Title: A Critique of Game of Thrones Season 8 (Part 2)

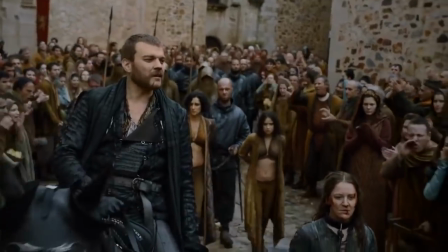Instead of killing the traitors, taking their heads back to Dorne and making an allegiance with the new Prince of Dorne,
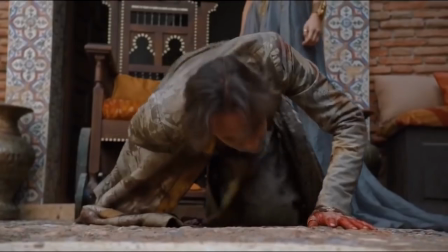Daenerys simply chose to side with the treacherous and murderous usurpers.
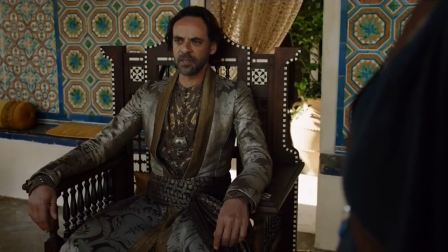And I'm supposed to believe that now the Dornish people have presumably sorted out their inner turmoil and reinstated a monarch in the new Prince of Dorne,
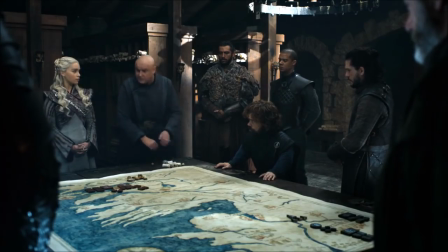that they are immediately happy to side with Daenerys again? I hate this.
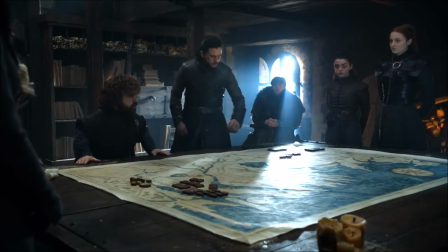Remember when the internal politics and machinations of the characters on the board was the highlight of the show,
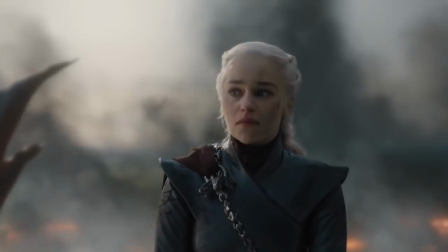and now it's ignored, shoved to the back of the mind to make way for more nonsensical garbage.
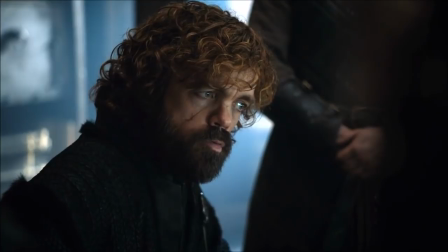The group begins to form plans for the invasion of King's Landing to take the Iron Throne for Daenerys.
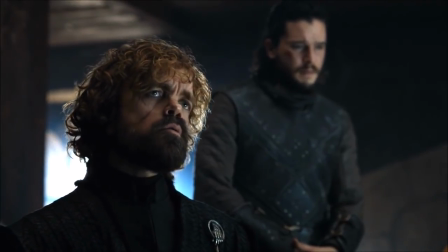Tyrion says they should starve them out, that if the people are hungry, they will denounce the Queen.
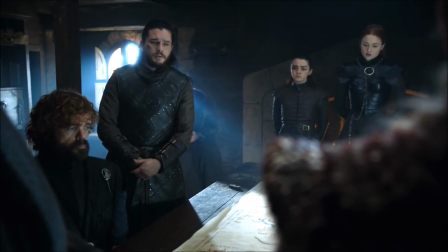Jon says to surround the city, if the Iron Fleet try to bring food, the dragons can destroy the fleet, and if they engage, they can destroy them in the field.
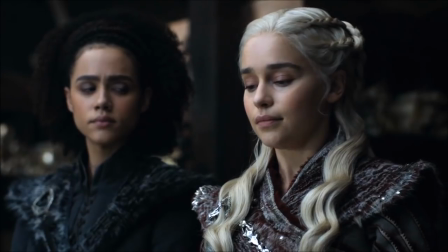This sounds reasonable, although of course it begs the question,
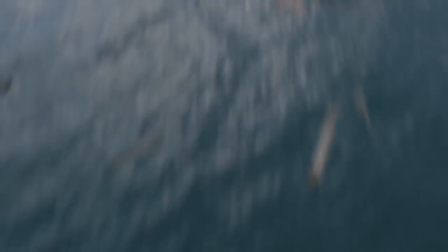if you are capable of doing that why don't you if the dragons are able to destroy the iron fleet then why not just go
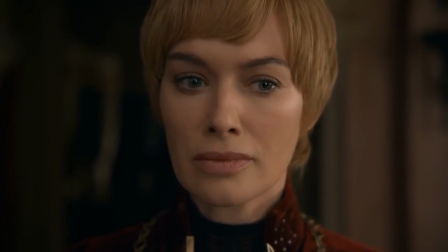do that the point is to weaken Cersei's position and standing with the people so they abandon her right so
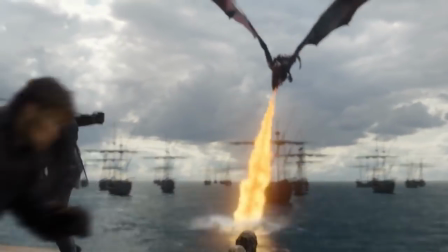wouldn't destroying the iron fleet substantially weaken her position we saw at the beginning of the season that the fleet is docked in the harbor at night and
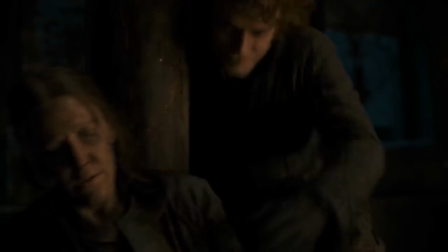seemingly left alone as Theon was able to get in free Yara and get out without either of them being seen so you could wait until night
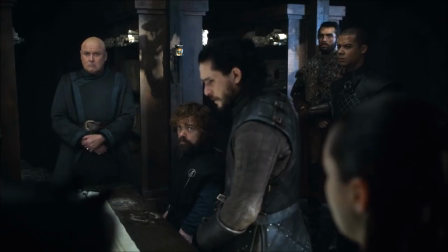and fly the dragons in and roast the entire fleet Sansa says the men are tired and wounded and need to rest before they can march south and potentially engage in another big battle.
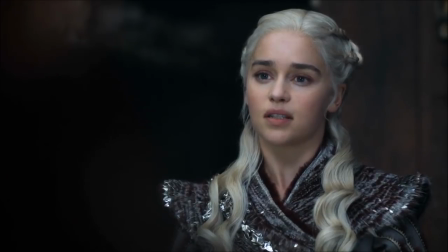Dany says she fought for the North at great expense, and now when it's her turn the North wants to postpone? Yes, you moron. They want to actually win the battle, and to do that they need to rest and heal their wounds?
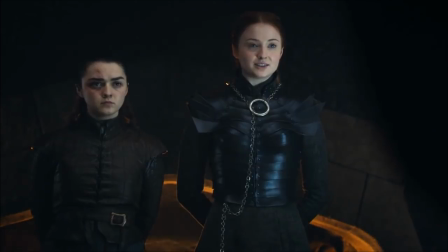Immediately marching ahead, a day after their last battle, which pushed them to the brink, is spectacularly stupid.
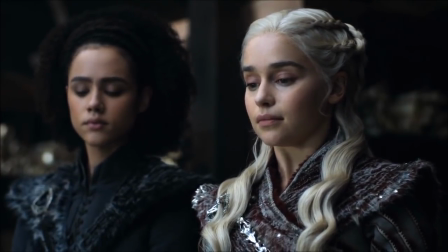And let's be clear here, Daenerys would know this. She'd know this because it's logical. Anyone with half a mind could figure out the soldiers need a rest between wars.
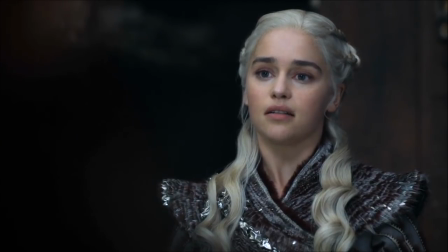The only reason Daenerys acts indignantly here is because it's more lazily forced writing to make her seem unreasonable and unstable,
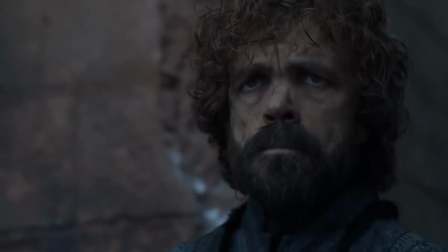to justify her turn in episode 5. It's actually rather comical when you really stop and break down the pacing of this season.
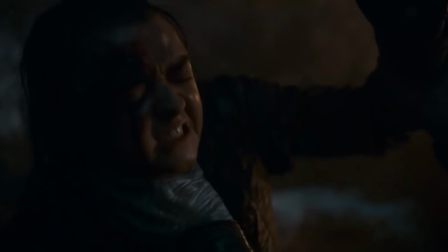The writers clearly realised they couldn't turn Dany into the Mad Queen until after the battle with the Night King,
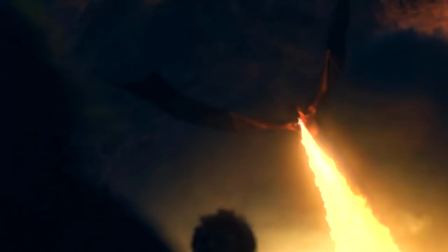because if she was a psycho that wanted to massacre innocents, why would she even bother helping them in the first place?
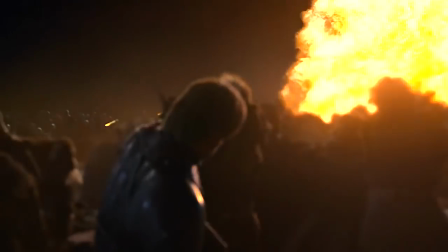But they also didn't want to blow their load at the beginning of the season, so they decided to have the long night battle in the middle of the season at episode 3,
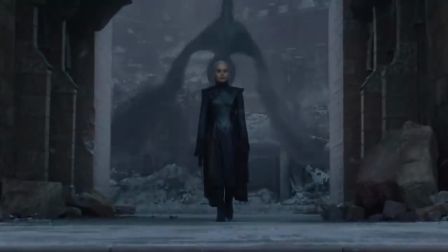and they wanted the finale to be the aftermath of Danny's turn to the dark side, and then the resolution to the stories of all the characters we've been following.
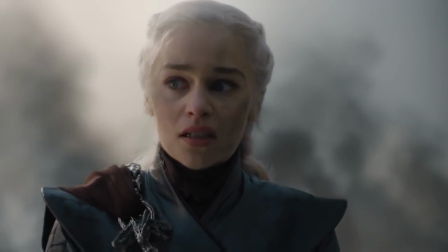So Danny's turn had to come in either episode 4 or 5. They also must have figured they needed to lay some groundwork for her turn.
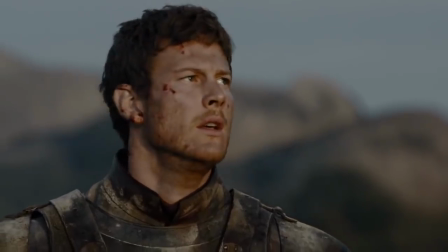Some will argue that they did that in previous seasons, but if they had laid sufficient groundwork in previous seasons to justify massacring the population of King's Landing,
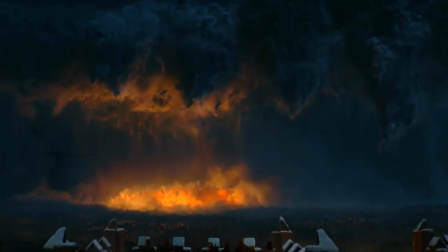then why is she so willing to help save the Northerners? Do you see how that's one big contradiction?
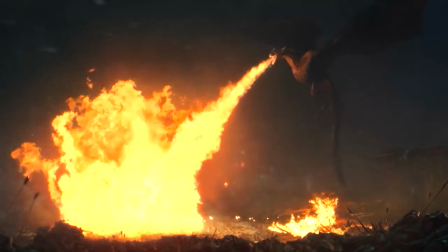If she's already mental, then why is she acting against her own self-interests in order to save innocent lives?
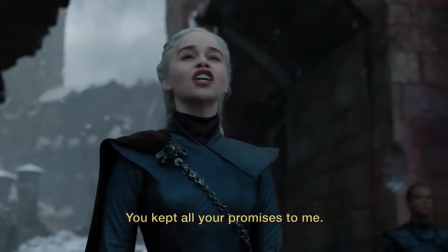You can say it's because she loves Jon, I guess, but that gets in the way of the idea that she has already been established as capable of genocide, side, doesn't it?
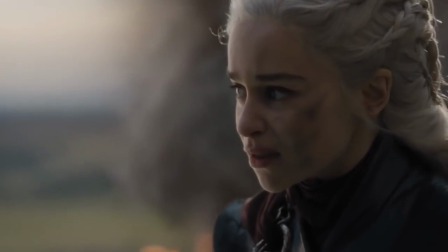Whichever way you slice it, it's clear this type of hackneyed writing is a rushed attempt at laying the groundwork for her turn in episode 5.
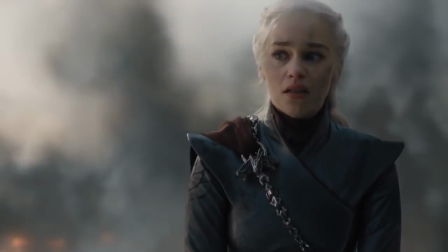You'd think even if they didn't want to take a couple more seasons to flesh out Dany's turn, they'd have at least taken a few more episodes to do so.
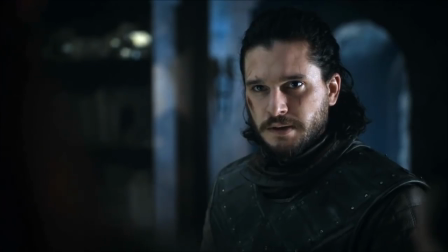Jon steps in and agrees with Dany, saying they will honour the agreement. What he should have said is, We will honour the agreement, but Sansa is also right, and the men do need to rest and recover.
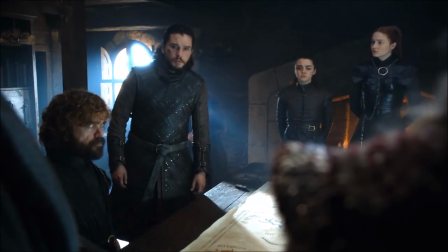Marching them into another battle straight away is simply marching them to their deaths, we can run the risk of revolt.
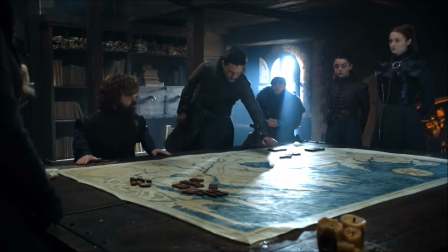We let them rest for a week. In the meantime, we send scouts south to report on Cersei's defences at King's Landing,
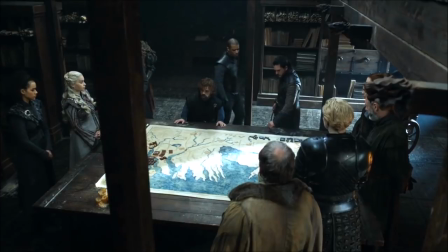and we send others to infiltrate the Iron Fleet and figure out where they dock and what time is best to attack.
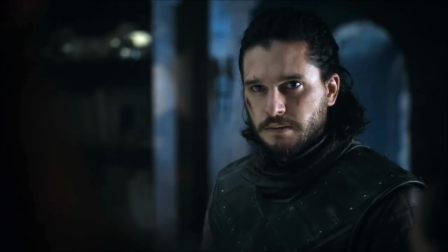If we can take them unawares, we can destroy the fleet from the sky with dragons, and we'll leave Cersei all but defenceless.
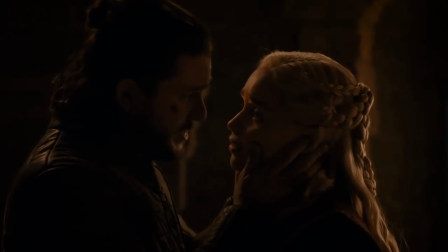McQueen.